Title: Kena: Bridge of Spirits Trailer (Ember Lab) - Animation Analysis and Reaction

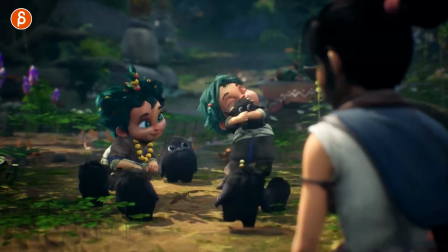1488s
and again you can look at little parts here that have the drag and overlap lots of squishies i love the rhythm of this all right oh you can
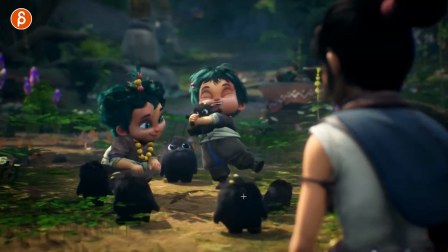1497s
see it's not again it's not even in your in your timing hold down fast up hold down fast up hold to get musician type of
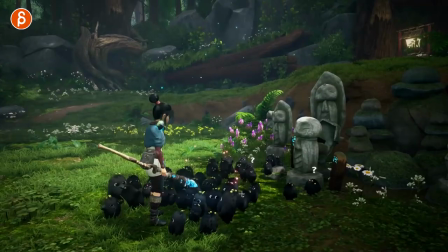1506s
thing right but watch this let's go back a bit back a bit watch this guy now and what what
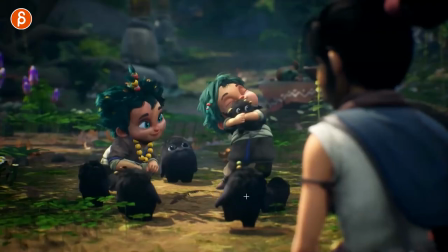1510s
what where's the timing of it good stuff i love it back into game
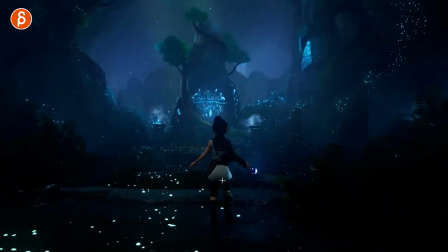1515s
i love that stuff i don't know why but i just had that uh breath of the wild that's all when
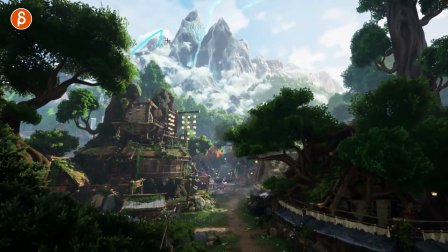1525s
you have the chicago sleep all that blue stuff in there almost switzerland alps i know it's not snowed cool look
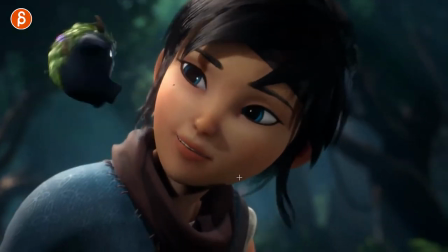1533s
oh come on just the look of the game it's gonna be fantastic i love this all right back into into your gameplay let me just see let me just see yes yes yes
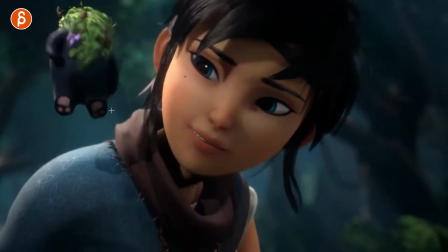1542s
that again something that students sometimes overlook i love just the idea of having a human with a creature it could be a vice versa could
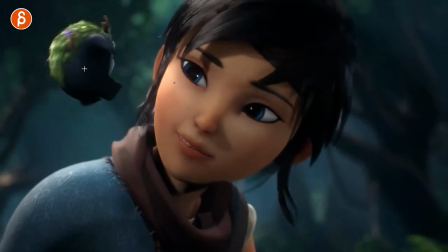1549s
be a tiny creature a tiny human or a big creature but i like the the contrast right you got your size contrast but what I was looking at
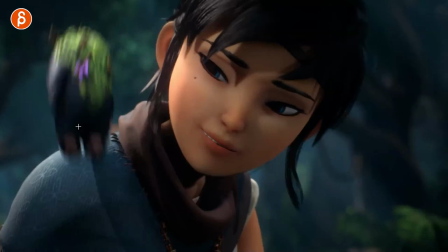1556s
is that okay well you have this creature jumping up again full leg extension and you jump you don't want to jump with your legs bent so
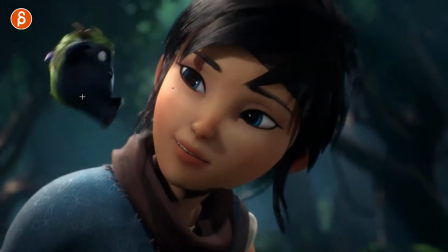1564s
like this already this is your stretch then going up into your visual squash and then you do want to have at least one leg straight down when you land it's very it hurts your knees when you land with bent legs so that's cool but I was going to look at will this influence the shoulder
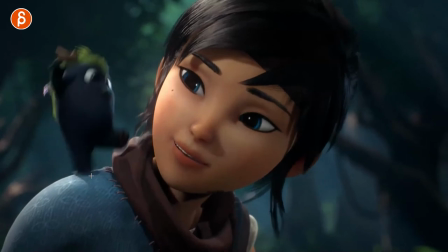1581s
and yes it does you can see how the shoulder goes down so don't forget even something small like this has weight and it's going to
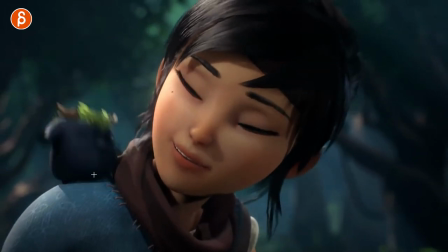1590s
influence whatever surface it's going to hit and look at that she has a bit of a
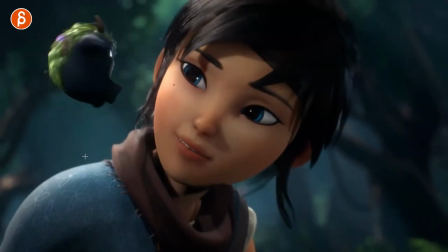1595s
look and change in the eye so the focus is there a focus change that's probably something i point out to students
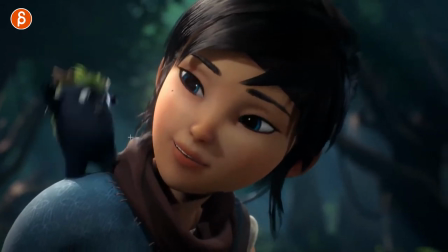1602s
not the most i mean i have my most common animation mistakes list but something i point out a lot it's just eye line and making sure when something is
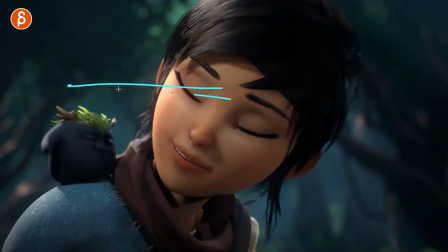1609s
moving that the character darts and looks and focuses otherwise it looks like they're just completely disconnected like eye darts and and just eye focus
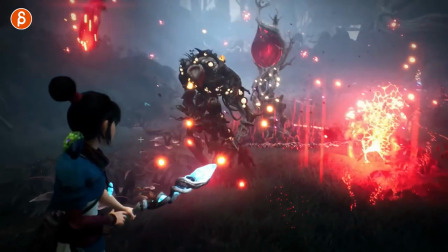1617s
and eye line um it's definitely something i mention a lot so it's cool to
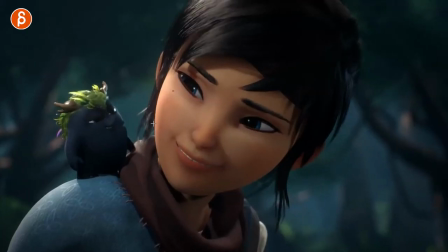1621s
see that that's in there even something like this a bit of a head change just the
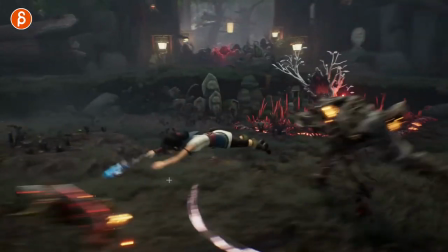1626s
position of it whoa sorry now this is me just nerding out look at
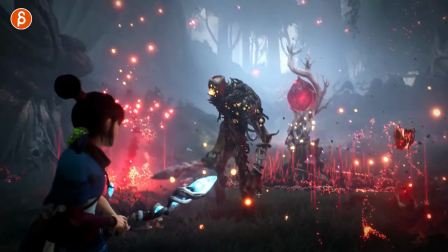1631s
that that's cool i like this i like this
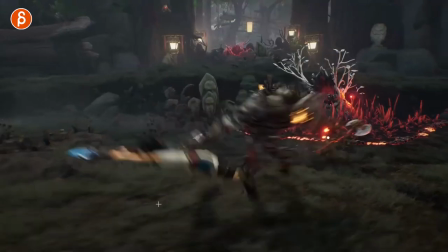1636s
game
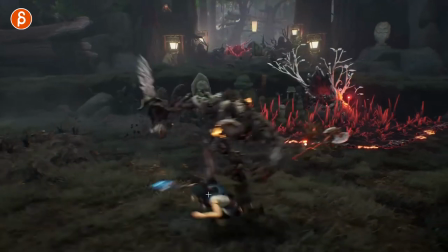1640s
whoa back into that one pop dissipation interesting definitely will be
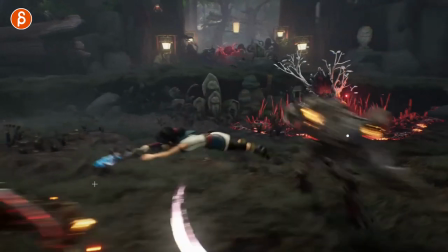1646s
responsive but you got your full extension full stretch here it's very cool into your roll
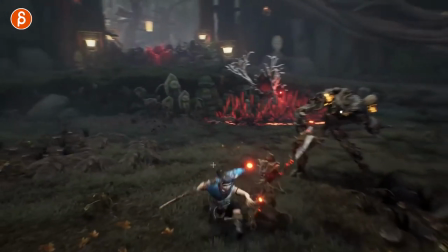1656s
tricky though but you can see how some of these that's gameplay and not anime just because you got a bit of a wiggly
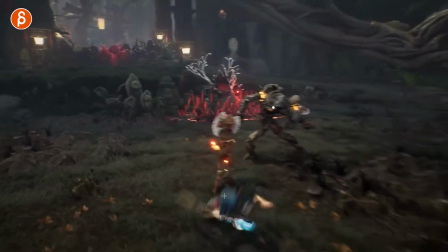1663s
tip there and then again that that one frame pop down it's
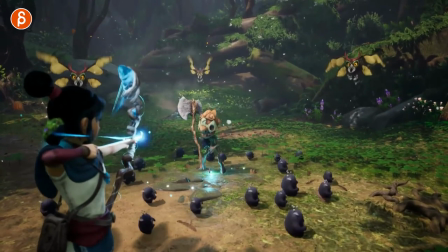1674s
cool look gotta say that's cool too sorry this is not a bit less than animation here but although you do still have contrast not everybody's moving at the same time
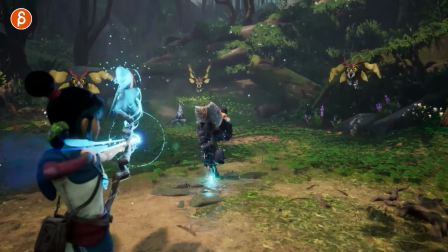1684s
comes in close i love that it's not like a combined attack you have your guys helping you out with this spilling over into
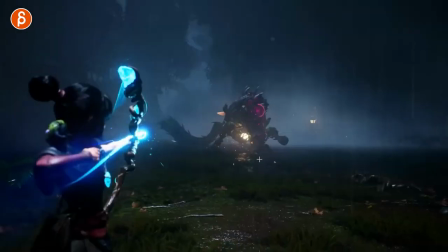1693s
that it's very cool that's cool too for contrast there you can see just the the weight I know this camera shake but still
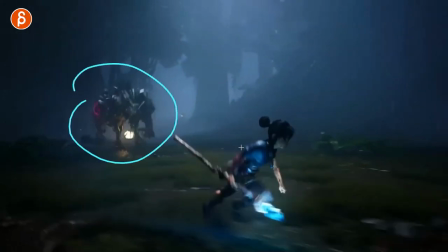1704s
it's the difference in weight the timing like how quick like smaller
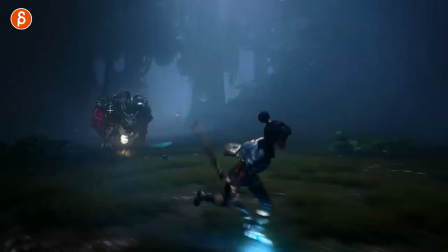1709s
body parts will move faster than bigger parts so you can this has to be slower but even on
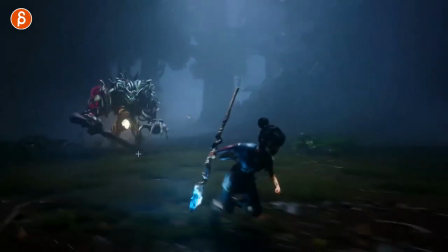1715s
the bigger creature smaller body parts can still move fast enough so you can still have that that fast move down on that hand and I like this too where you have your fingers together,
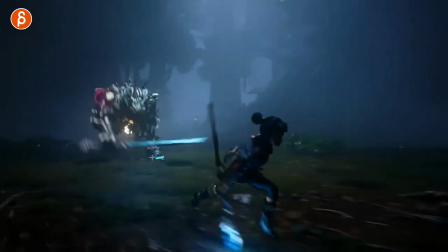1726s
but then splayed out to come back in here.
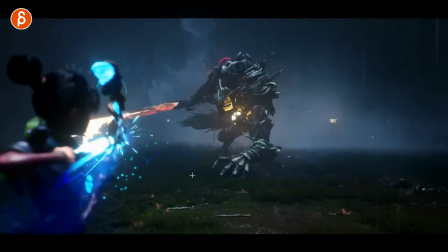1731s
It's cool contrast in these.